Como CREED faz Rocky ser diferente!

A mixagem de som nem se fala. certamente tem muitos cortes disfarçados ali, por isso que eu digo emulando plano de sequência,
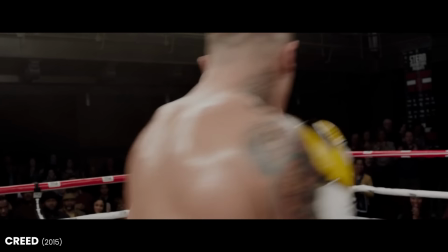mas a ideia de continuidade que esse momento do filme dá funciona muito bem dentro do objetivo de trazer o espectador para dentro daquele rinque, nos fazendo sentir os golpes e também torcer por uma resolução do combate.
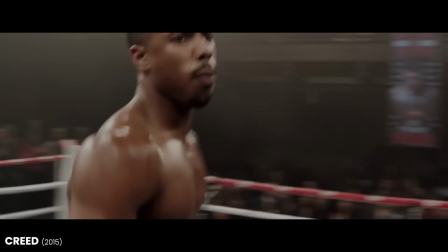Chama a atenção, a partir daí, como Michael B. Jordan demonstra uma constante inquietude nas expressões,
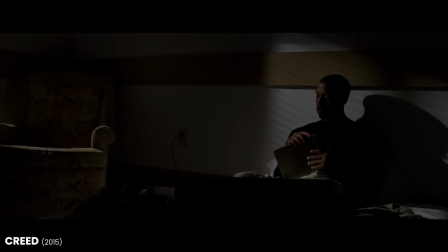como alguém que está descontente por não saber o seu papel no mundo. Ele está descontente, portanto, consigo mesmo.
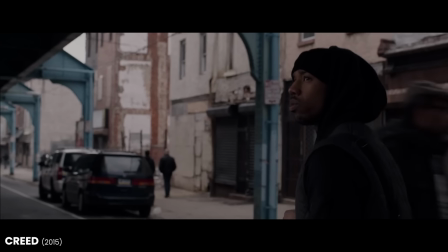Ele é bem sucedido por causa da mãe adotiva, mas nunca perdeu a humildade de quem cresceu na marginalidade. Ele fica nessa dubiedade, quem ele é de fato. Na constante tentativa de mostrar o seu valor, esse sentimento é transformado em raiva. Rocky, ao contrário disso, antes ele lutava por necessidade, quase um balé. Adonis, por sua vez, luta porque quer preencher um vazio que nem ele entende direito.
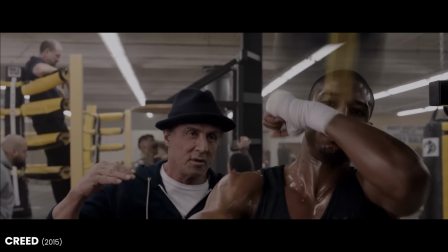Ele luta para se encontrar, uma vez que chegou ao mundo por um desvio do pai e nunca teve ninguém para lhe explicar direito o que senti. Em um dado momento, Rock fala a seguinte coisa, pega tudo que te machucou e use isso pra derrubá-los. Eles não sabem pelo que você passou, o que nós passamos, nosso lugar é aqui.
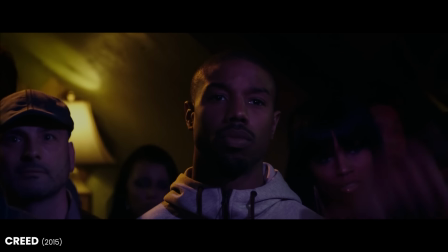É fácil vermos em Adonis um fanfarrão, é o óbvio, um mimado, quem sabe? Um jovem que podia ser grato, se contentar com o que tem, e isso bastaria. A questão é que Rock fala pra ele, mas falando pra gente. Eles não sabem pelo que a gente passou. E de fato nós, espectadores, não sabemos porque a gente ainda não conhece Adonis Creed, ou melhor, Adonis Johnson.
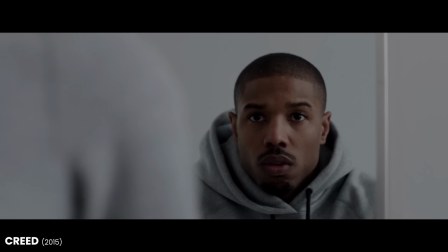A gente não conhece quais as dores e os sentimentos que ele guarda, que ele reprime, que ele evita colocar em tela, ele coloca no ringue, mas também com muita timidez. A gente sabe de quem ele é filho, portanto a gente sabe o que esperar em termos de habilidade dele.
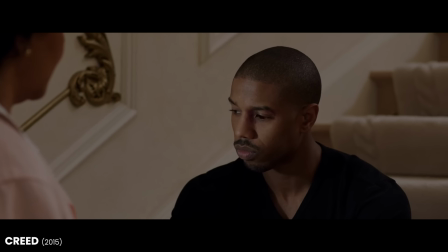Mas ao mesmo tempo a gente não sabe o que de fato fez ele ser o que ele tá sendo ali. E isso também resvala no garoto.
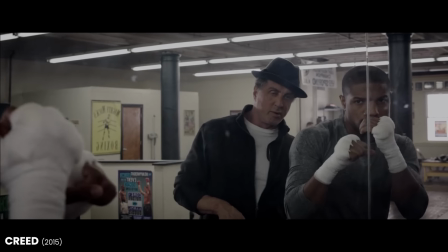Quando o Rock fala que, pelo que nós passamos, ele está se igualando a Adonis. Porque ele também foi um rejeitado. Porque ele também foi alguém que não sabia muito bem seu lugar no mundo. Ele queria se consertar e consertava qualquer coisa que estava ao seu alcance. Como eu disse, a luz, o cachorro perdido, ajudava qualquer pessoa porque na verdade ele quem queria ajuda. Portanto, Adonis, e Rock deixa isso bem claro, luta porque a única coisa que ele aprendeu na vida foi lutar.
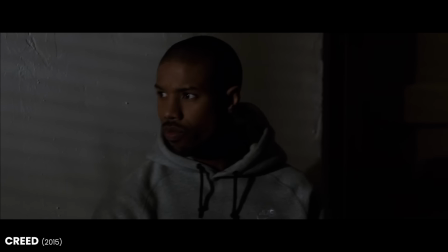Mas, ao mesmo tempo, ele não está prosperando tanto quanto imaginava. Percebe o nó na cabeça do garoto?
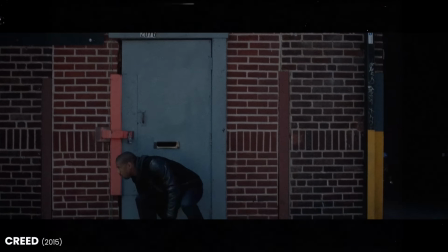Os personagens secundários têm motivações muito bem construídas, ainda que uns mais, outros menos.
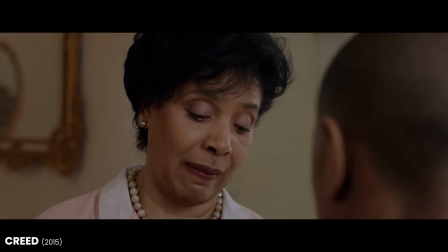A Mary Ann, que assumiu Adonis como se fosse seu próprio filho, teme que o rapaz sofra o mesmo destino que o marido sofreu,
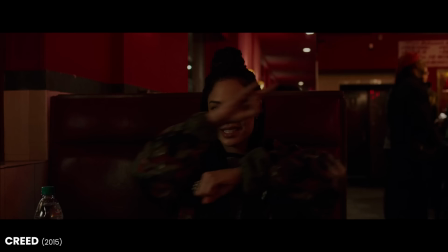chegando inclusive a morrer no ringue naquela luta que teve contra o Ivan Drago lá em Rock 4. Bianca, o personagem da Tessa Thompson, não é apenas o interesse romântico de Adonis. Ela tem o seu próprio arco dramático por ser uma cantora que sofre com a perda degenerativa da audição.
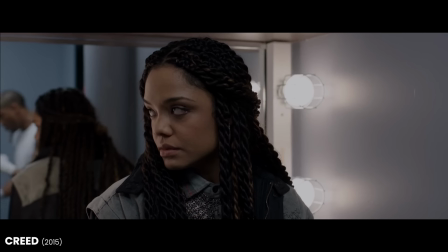Algo que serve de lição para Adonis, se ela não tem uma das coisas fundamentais para seu trabalho, por que ele precisa de um pai para subir ao ringue e lutar por si? Assim como o Adrian era para a Rocky,
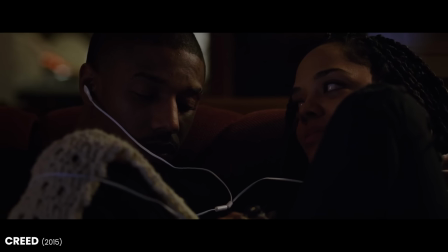ela, a personagem da Tessa Thompson, ajuda Adonis a não se sentir deslocado, e mais do que isso, ao se sentir motivado.
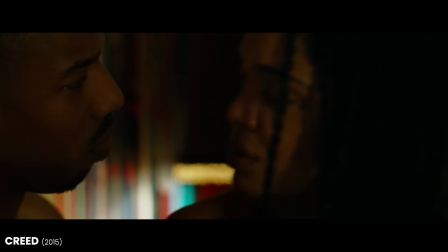Ela traz o conforto, traz os conselhos, tudo o que é necessário para as decisões mais importantes do rapaz serem tomadas.
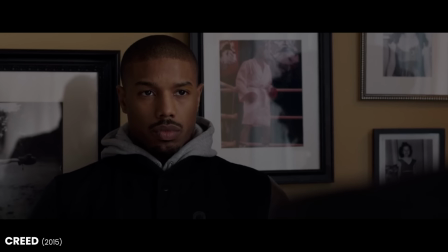É como se ela e Rocky trouxessem emoção para um jovem que, em busca de achar uma resposta pragmática, tenta ser só razão.
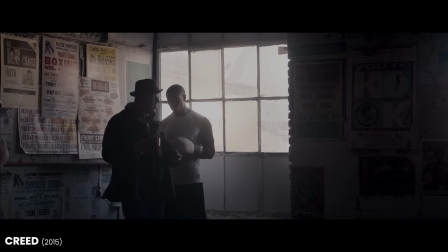O Rocky coadjuvante pode até seguir em parte aquela linha do mentor sábio, mas o personagem ganha novas camadas a partir da cena em que ele descobre estar acometido pelo câncer.
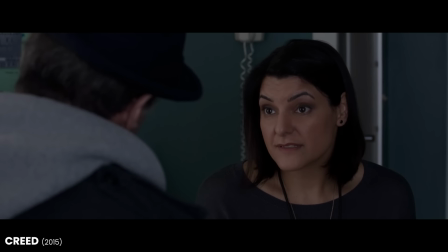Aqui o filme começa a mudar bastante. Ao ouvir da médica que precisa iniciar imediatamente o tratamento da quimioterapia, ele recusa de maneira imediata e singela, porque a sua esposa fez todos os procedimentos que estavam ao seu alcance e mesmo assim não sobreviveu,
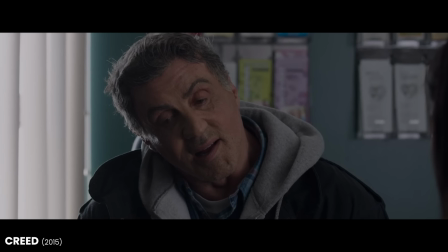e isso está na cabeça dele. Para ele, a vida já havia levado embora todos os que amava.